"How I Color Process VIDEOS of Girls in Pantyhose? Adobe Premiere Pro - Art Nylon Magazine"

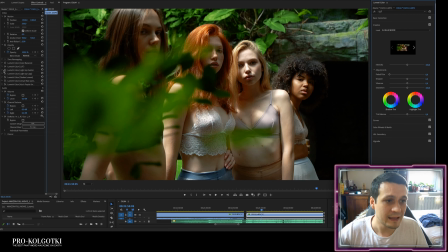Let's just turn it off, everything. I can see this girl, let's just see.
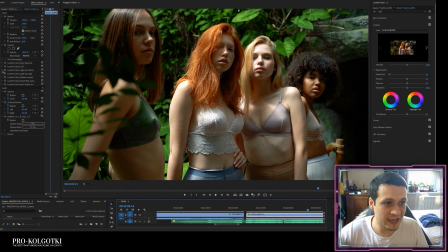She's very dark on here. So that's why I'm adding a light up effect to see her lighter. And this is very interesting because you can use masks and mask path.
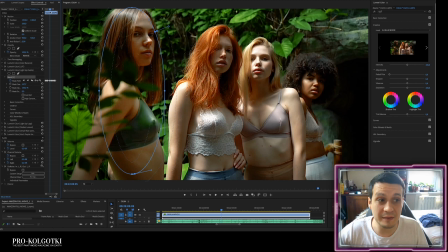You see the mask path. So it tracks. I made it by hand, I made it manually. So this girl is highlighted, you see? Then one more Lumetri color is lighten up legs.
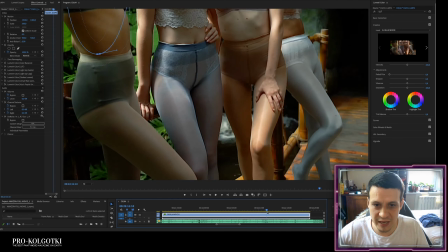Here, when the frame goes down, the legs look very dark.
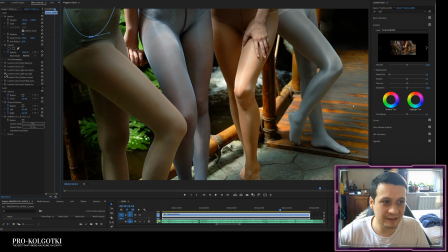So we adopt one more effect, again with a mask, with a tracked mask.
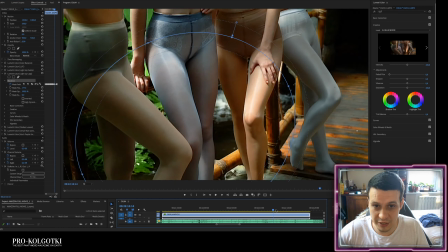You see here, the mask is tracking.
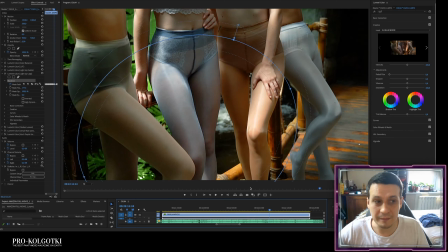we're making their legs a little bit brighter because on the original raw footage, there is a standard shutter speed, there is a standard light sensitivity, so it goes down and their legs are in the shade.
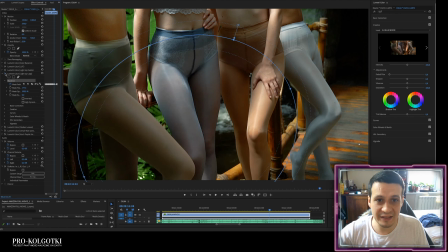That's why we are adding this mask, brightening mask.
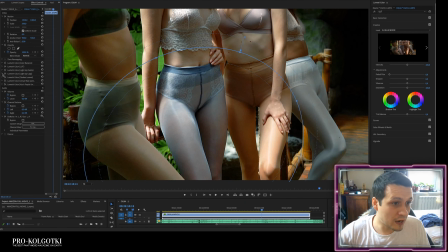And one more thing is darken leaves.
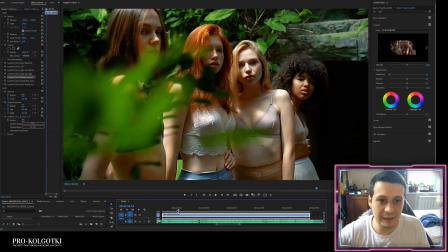Yeah, once we have highlighted, you see here,
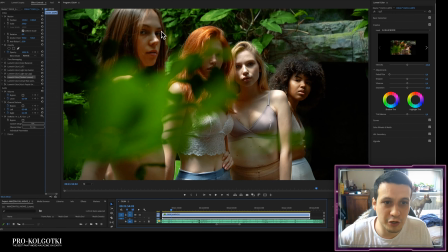when you highlight this girl with this effect, you see, when we highlight it, now we have a problem that these green leaves are too bright. They're acid green bright. They are burning my eyes. So I want to highlight the girl, but I don't want to highlight those leaves.
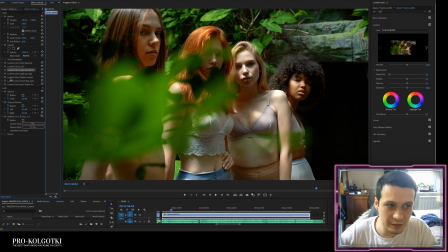That's why I'm creating another Lumetri color effect to darken the leaves. It looks like this. This is the mask here. Because leaves are present here in the first 4 seconds.
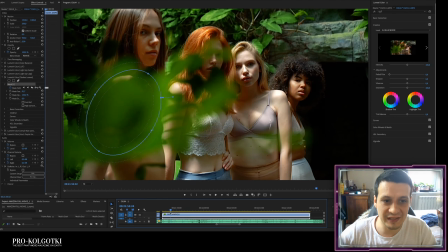So we just do like this. We just darken the leaves. You see, here's without that and with that.
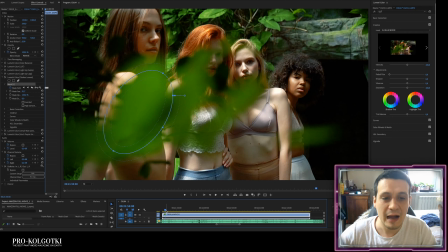You see, it's too bright. It burns my eyes. I want to focus the viewer's attention on the girls, not on the leaves.
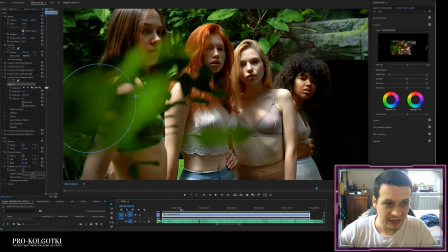That's why I'm doing this. So I'm just darkening those. And the next one is Lumetri color is blue pantyhose.
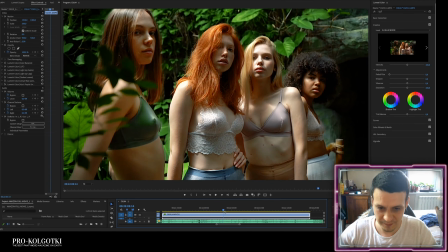This original footage, look at this.
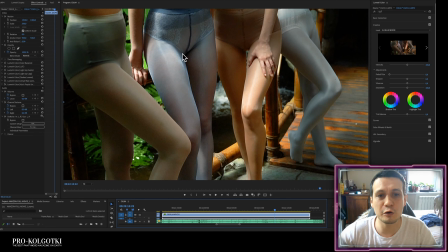The original footage, they all look pale. They all look alike. Even though these pantyhose are blue, they aren't blue enough. They're just grayish or something very unarticulated here. So to articulate the blue pantyhose, I'm adding a mask and making them blue. It looks like this.
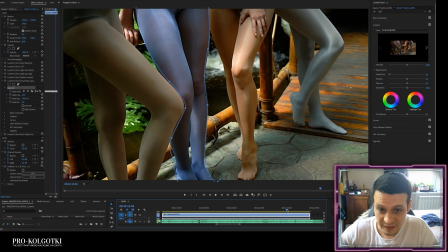The mask again is tracked by hand and it highlights only the blue pantyhose.
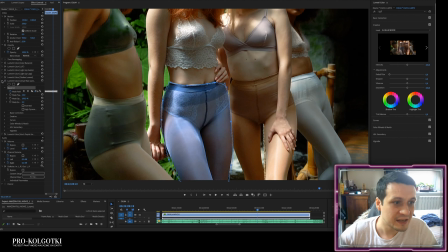You see? So here it is, without the mask, with a mask. And finally, we have an underwear of this girl.
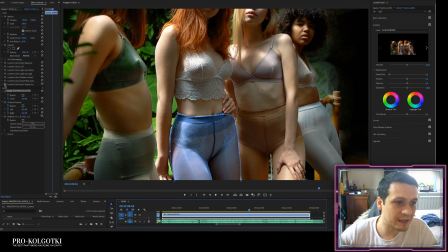This also look very pale. So I'm adding up her purple bra. You see? So it's again, this is a manual mask and this is tracked like this.
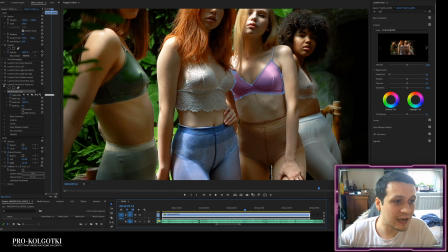You see? It goes like this. So now let's see again, turn all the effects off.
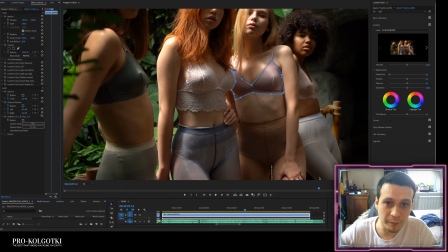Boom, boom, boom, boom, boom, boom, boom. And see the original raw footage.
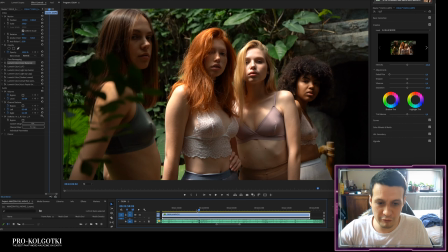The original raw footage looks like this.
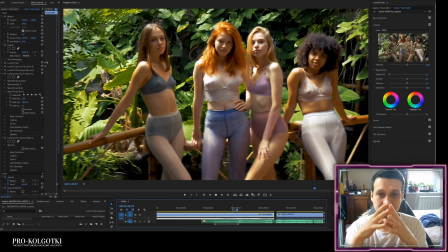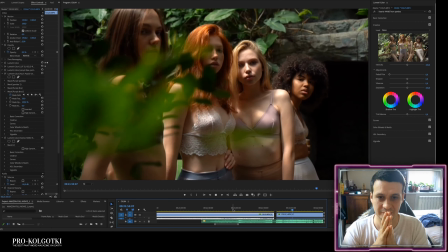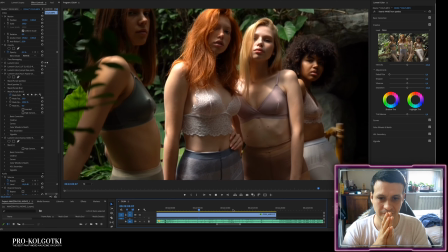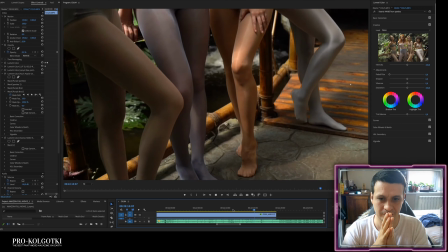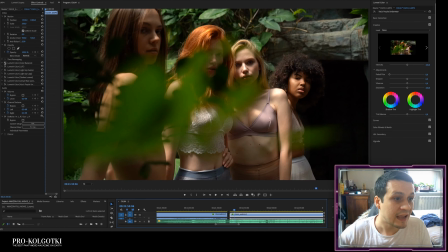Done. So let's turn all the effects back on and see the color processed and color retouched footage.